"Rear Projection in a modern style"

So you probably saw that the second shadow was a shadow from an alien. We did this because we needed to show the audience that our little alien here, he was a full figure. But we actually didn't have a puppet that was a full figure.
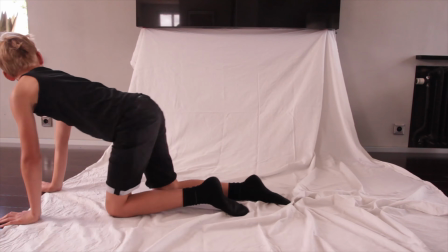So first we shot the actor, so we had the movement of the actor, and then we uploaded the alien on Mixamo.
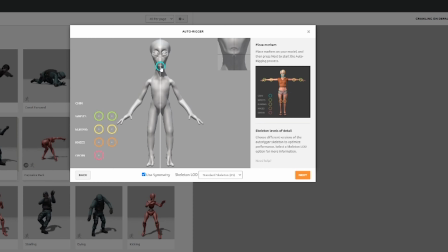I will link it in the description. It's a free website, so you can upload your 3D model,
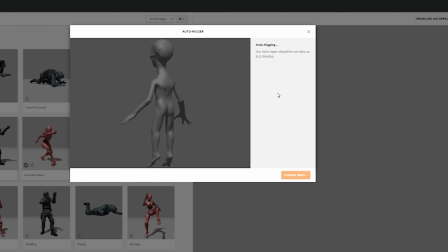and the program will automatically rig the model, and there are several movements to choose from the website.
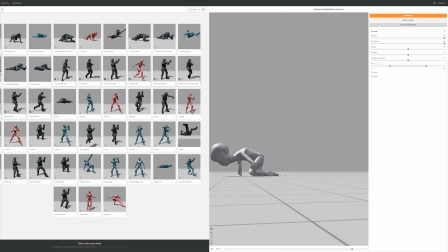So I just recorded the screen here so I could
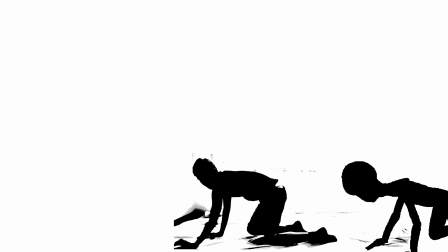make it a solid black and then add it on this white with the actor.
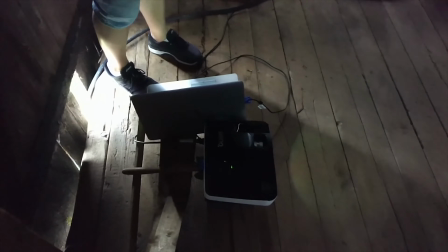So now I have the shadow, and then we place the projector on the location we were going to shoot the scene.
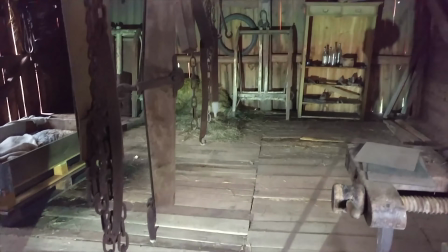So as you see here, it's a practical effect, but instead of being a rear projection,
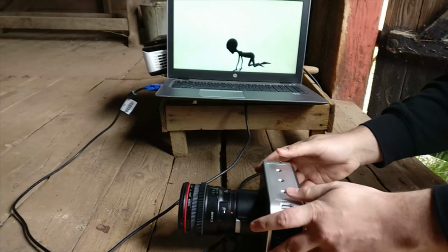we shoot the whole thing with lights and shadow all over the set. So it really interacts with everything.
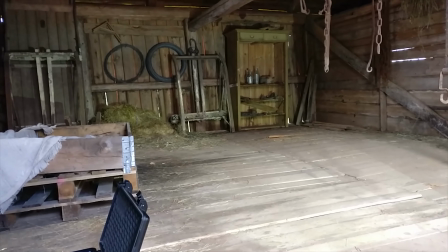And this was the only way for us to really show that the alien we use can stand up and walk around without
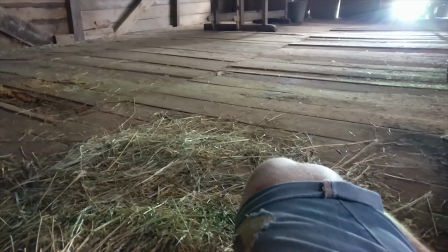us having to use stop motion or CGI or animatronic puppet in full figure.
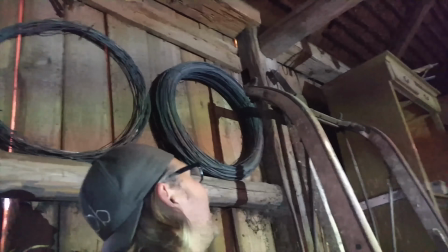So this was a cool effect, and I haven't seen it anywhere, but if you have seen something like this before, just link it in the comments.
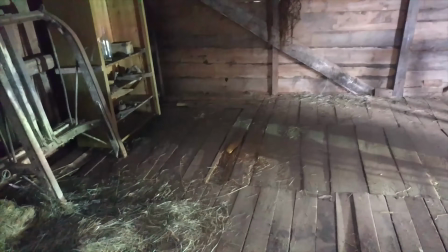I really want to know if someone else uses projectors like this.
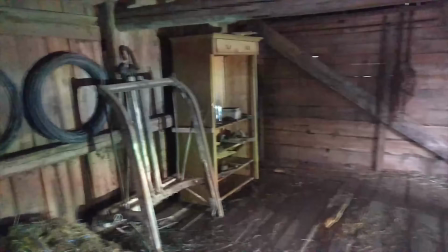So it's a cool thing, and let's see how the whole thing turned out here.
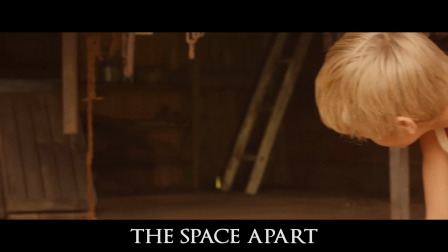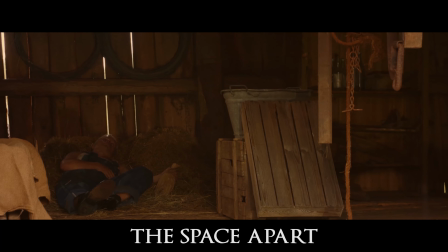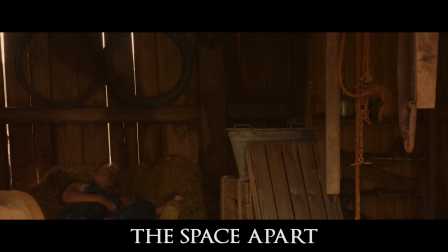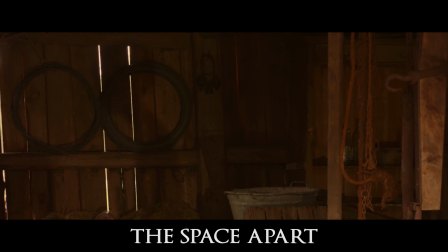So that was just a little bit about rear projection and how to use it in a new and different way. And if you haven't seen my sci-fi series, I highly recommend that you press on this button to watch the trailer right now. And yeah, I'm Richard Thompson, and that's a wrap, everybody.